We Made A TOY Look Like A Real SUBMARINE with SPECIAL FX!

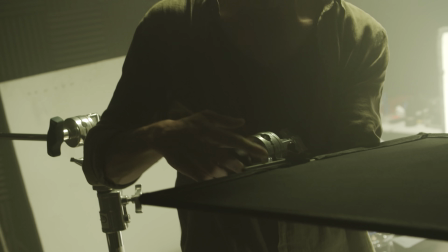So I've set up a big flag on an arm that we can basically just kind of spin over the rocks but what we'll do is
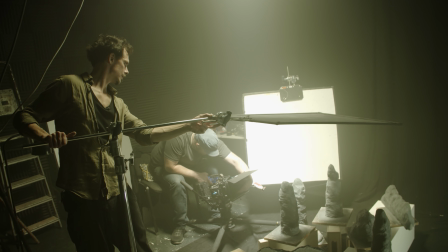we'll shoot our first shot first we'll get the sub coming out we'll lock it off then we can cut then we know that there's a cut happening in
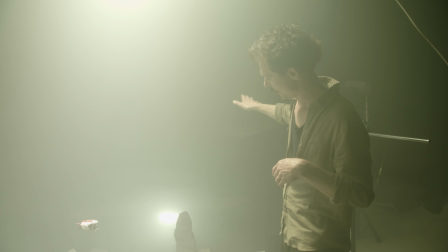the edit between that one and the next one which is this shadow coming over but what it means is
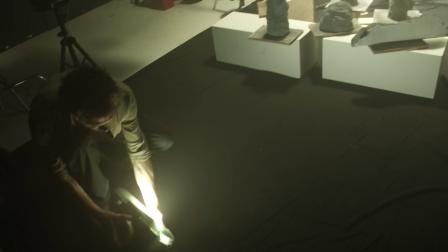we need to make sure that we're set up and it all works for our shadow to pass over.
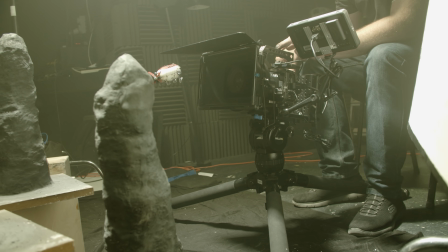Right, more smoke!
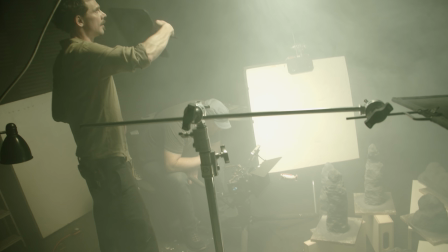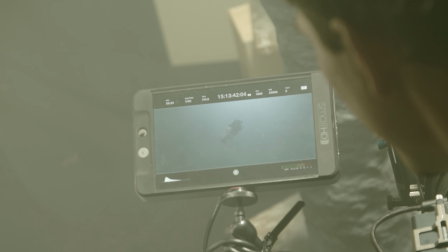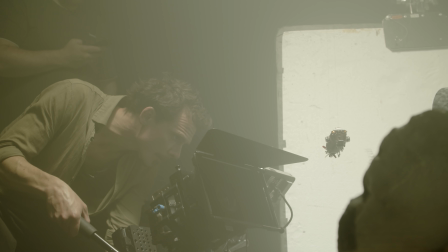We run through takes till we get that perfect amount of subtle rotation finishing with the sub looking straight at us.
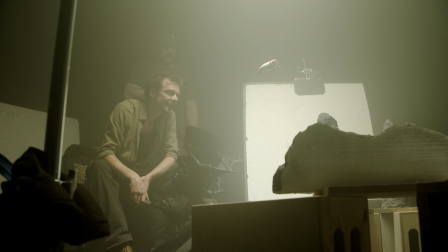With a few patience exercises in between. Spilly spilly is good. The rocky rocky is not good. And more smoke, obviously.
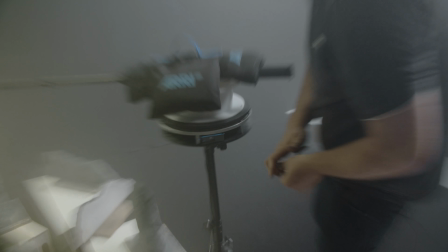Despite not having motion control, we really wanted to get at least one shot where the sub is traversing the rocky terrain.
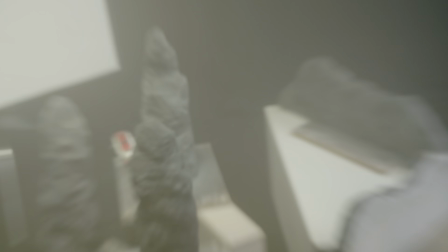So JP rigs the sub from a boom pole sat on top of a motorized turntable.
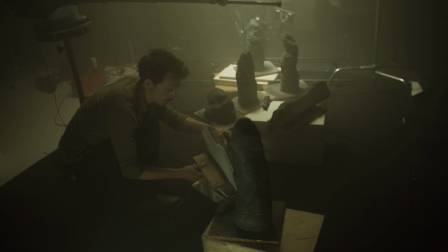Meanwhile, I rearrange our rocks and set up a dolly to try and give the shot some parallaxing movement.
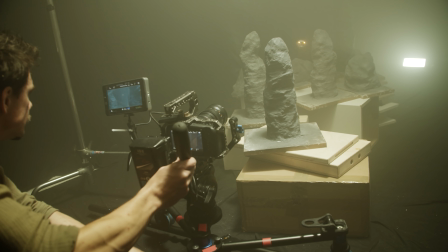We frame one of the rocks in the extreme foreground to give us a nice reveal. Of all the shots, this one felt the most Thunderbirds-y, which is to say that it looks most like a miniature,
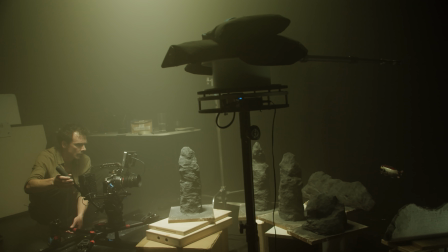partly because of the obvious circular trajectory, and the means by which we're moving it is far from stable.
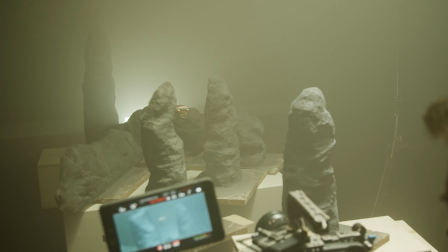But I know that we're only going to use a second or two of this shot in the edit, so the hope is that it will be too short for that to really be noticeable.
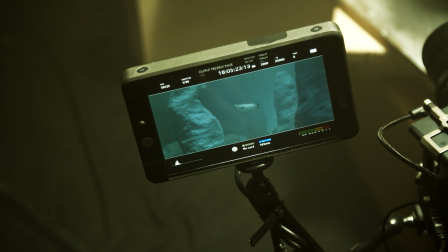To be honest, it was like trying to corral an ambivalent bee at times, but we got there in the end.
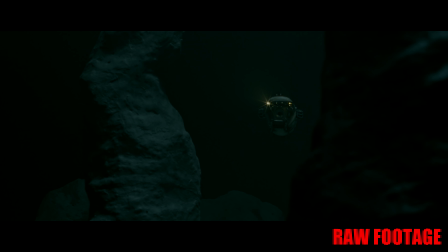OK, so we've got our shot of the sub moving through the canyons.
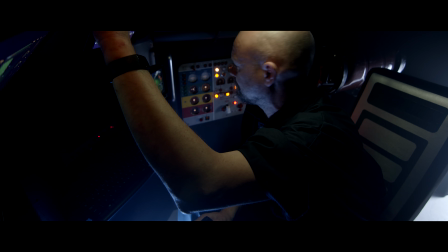And having shot listed this sequence, which is a rare thing, we know that our next shot is a low angle on the sub as Pete investigates debris on the seabed. And this means we actually need to sort out some rocky surface, right? So, JP, what have you got for us?
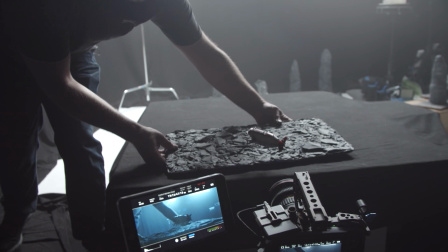Well, a quick way we discussed would be to prefabricate some rock texture for the floor. So I made some plaster casts of some real rock slate from my garden. Mm-hmm. Delightful. So these are plaster cast reliefs, if you like, from a rubber mould.
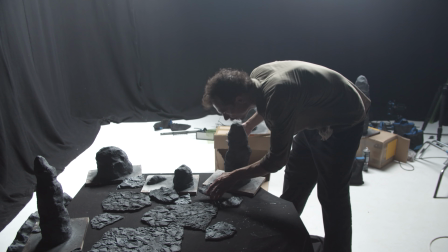So what we can do is we can put these on the ground and we can dress around them different sized pieces and different
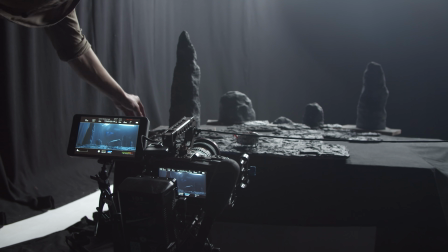kind of cracked pieces that can give us a bit of flat terrain to offer up around the towers. And what's nice about this as well is that they're essentially like tiles. And so if we need a big space, we can literally fabricate loads of them, stack them up, and we've got a big starting point to go from, right? But then obviously we might have seams and things like this happening.
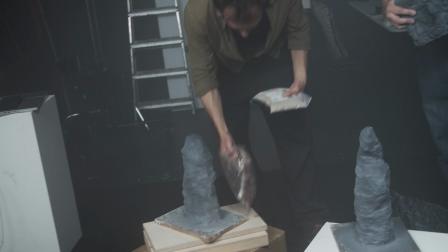And so what we've also got down here, we've got a mixture of stuff to kind of fill in those gaps, right? So we've got some cat litter, we've also got some sand, and then we've also got this stuff which is called Fuller's Earth, which is incredibly fine. And so basically what we've got is a mixture of different densities and sizes. Tones and colours, yeah. Yeah, and colours that we can, so if we do do the tile thing, we can use this to go in between the cracks and fill those cracks, but also just to generally dust about and just really mix up that surface and make it finer if we need it or keep it chunky if
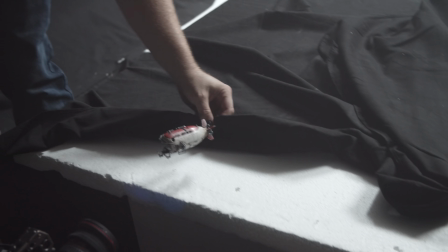that's what we're after. So we set up our miniature seabed set in a tabletop style, allowing us to shoot at a really low angle.
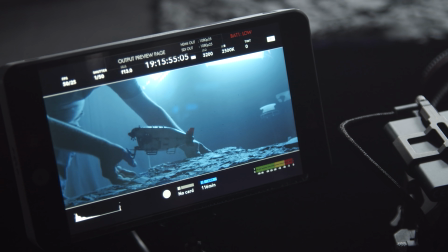Once we've framed up, we start dressing to camera. You can waste a lot of time making a set look great to the eye when all you really need is for it to look great in the frame.
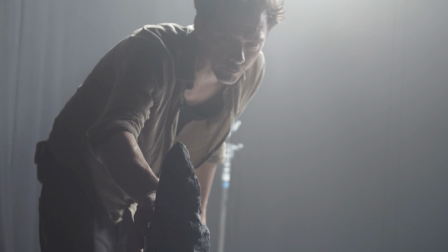What's nice about this low angle is that a few foreground tiles create our whole seabed, and you can't see beyond that, so we actually didn't need that many.
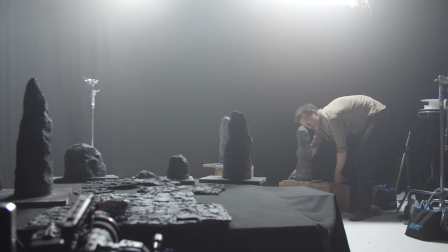It also means we can set some of our towers into deep background without worrying about the bases.
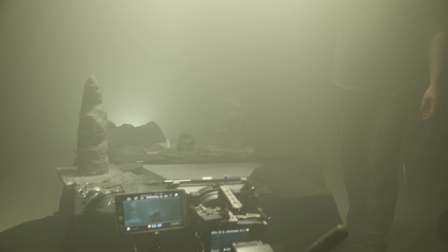and we're bringing back the old flag trick again because, well, you'll see.